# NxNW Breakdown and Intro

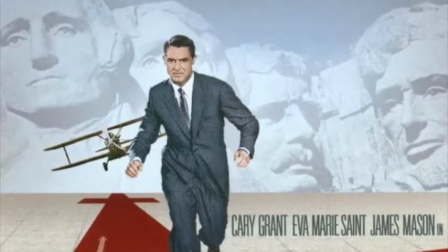0:00 416 and a breakdown of North by Northwest. Like all the movies that we're going to see in this class, this film can be broken up into three acts, a beginning, a middle, and an end. And it's really quite simple. In the first act, Thornhill gets himself into trouble.
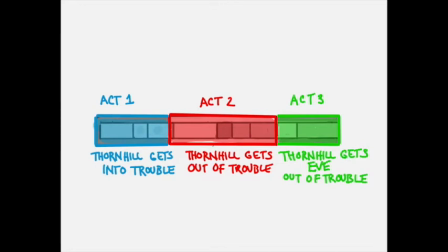0:17 In the second act, over a series of events, he gets himself out of trouble. And in the third act, he gets Eve out of trouble.
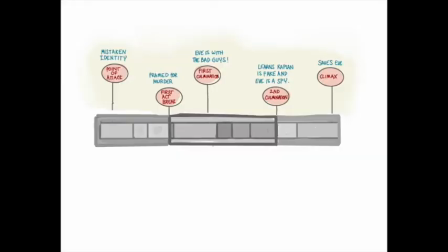0:24 Within those three acts, there are 5 plot points and 9 sequences, unlike the usual 8,
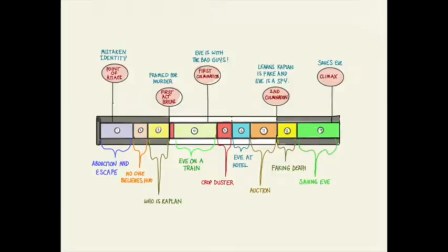0:32 and a structure that looks something like this, which is a little non-standard. But it really isn't as complicated as it first looks. All this chart shows is that this larger story can be broken up into 9 shorter stories or chapters.
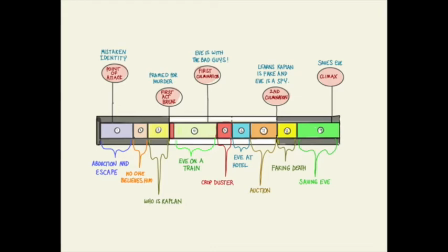0:50 And the way those sequences are identified are pretty straightforward. We have sequence 1, which is about his abduction and escape. We have sequence 2, in which he tries to say that he's innocent and no one believes him.
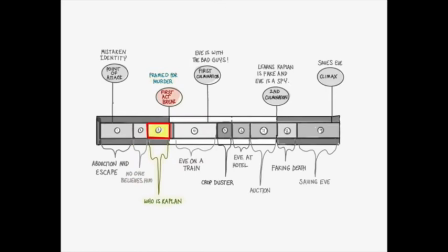1:02 We have sequence 3, in which he tries to investigate Kaplan, but only makes things far, far worse when he is framed for murder. Then we have the long train sequence that has a nice beginning, middle, and end. We have the short but intense crop duster sequence.
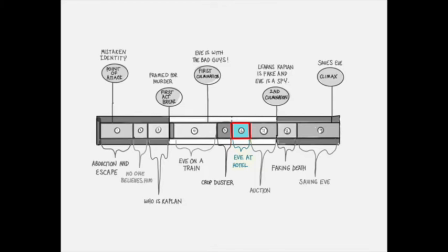1:18 Then we have a sequence that's essentially about him and Eve in a hotel room, speaking in all sorts of subtext and ironies. Then comes the sequence set at the auction, and that ends the second act. The third act is made up of 2 sequences. The first, in which he fakes his death.
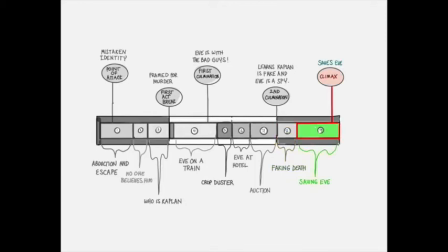1:36 The second, in which he helps Eve escape from the house, and then they are chased over Mount Rushmore. But all those pieces are fairly self-contained. They are little stories within stories with their own beginnings, middles, and ends.
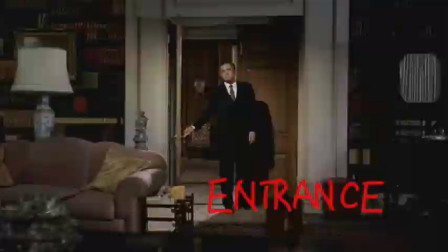1:51 And within those scenes and sequences
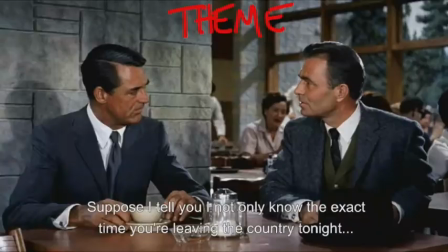1:53 are more or less all the terms and concepts that we're going to be going over the course of this semester.
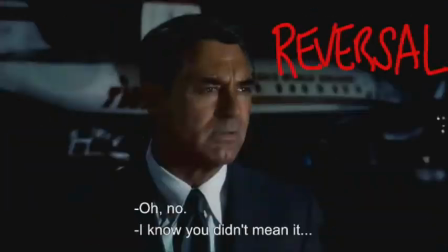2:01 So consider this video a kind of coming attraction for everything we're going to study over the course of the semester, or at least a little taste. Don't panic. You don't have to learn all of these terms and all of this stuff at once, but I figure you may want to review this video sometime down the line, like near the midterm. And I wanted to point out all the different things that it illustrates so well. It being the, movie, the Hitchcock movie, not this particular video.
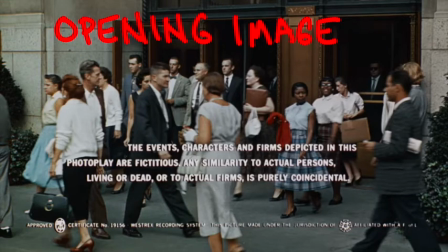2:31 Let's begin with sequence 1 and the opening image. The first thing that the audience sees can set up a lot of important elements.
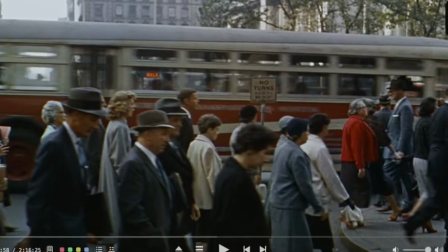2:40 In this case, it sets up the world. We're in an urban world where there are mobs of
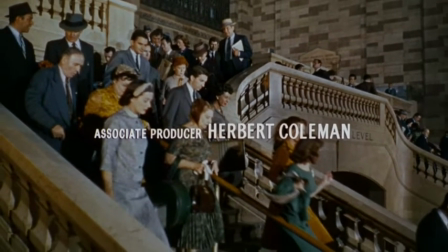2:46 anonymous people moving in and out of buildings, in and out of subways, into buses.
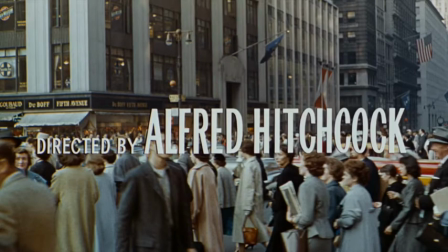2:51 This is going to be important in this particular movie because this is the type of world in which people can easily be mistaken for somebody else,
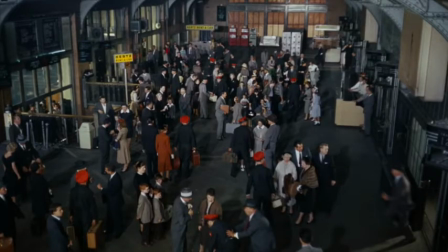3:00 in which an individual can disappear into a crowd. We see this in the train station, especially when Thornhill,
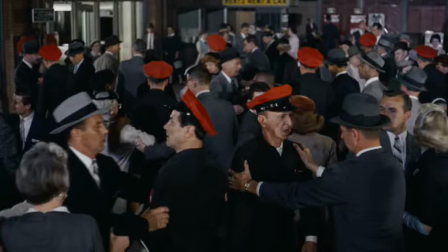3:09 disguised as a red cap, can easily evade the police because they can't tell one red cap from another. Out of this world established by the opening image emerges our main character.
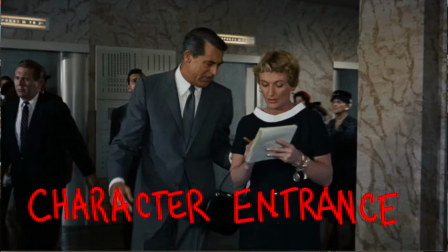3:22 The entrance gives us a powerful first impression of Roger Thornhill. He's charming, he's handsome, well-dressed and confident, and he doesn't take life too seriously.
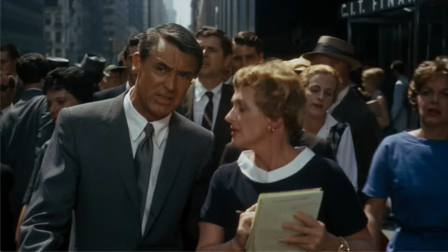3:31 But the entrance also gives us essential exposition, and it gives it to us really quickly. Exposition is information that's essential for the audience to understand if they're going to participate in the story.
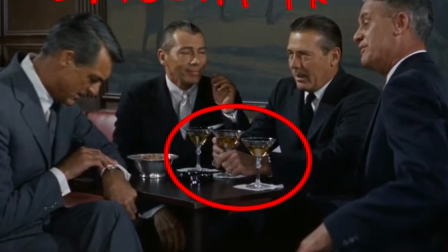3:42 Some of that exposition is straightforward. We have to understand that Thornhill is a heavy drinker if we're going to believe later
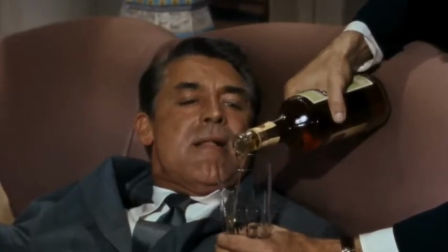3:50 on that he can be fed an entire bottle of bourbon and still be able to drive a car. But really good exposition tells you everything you need to know about a character in just one particular detail or particular incident.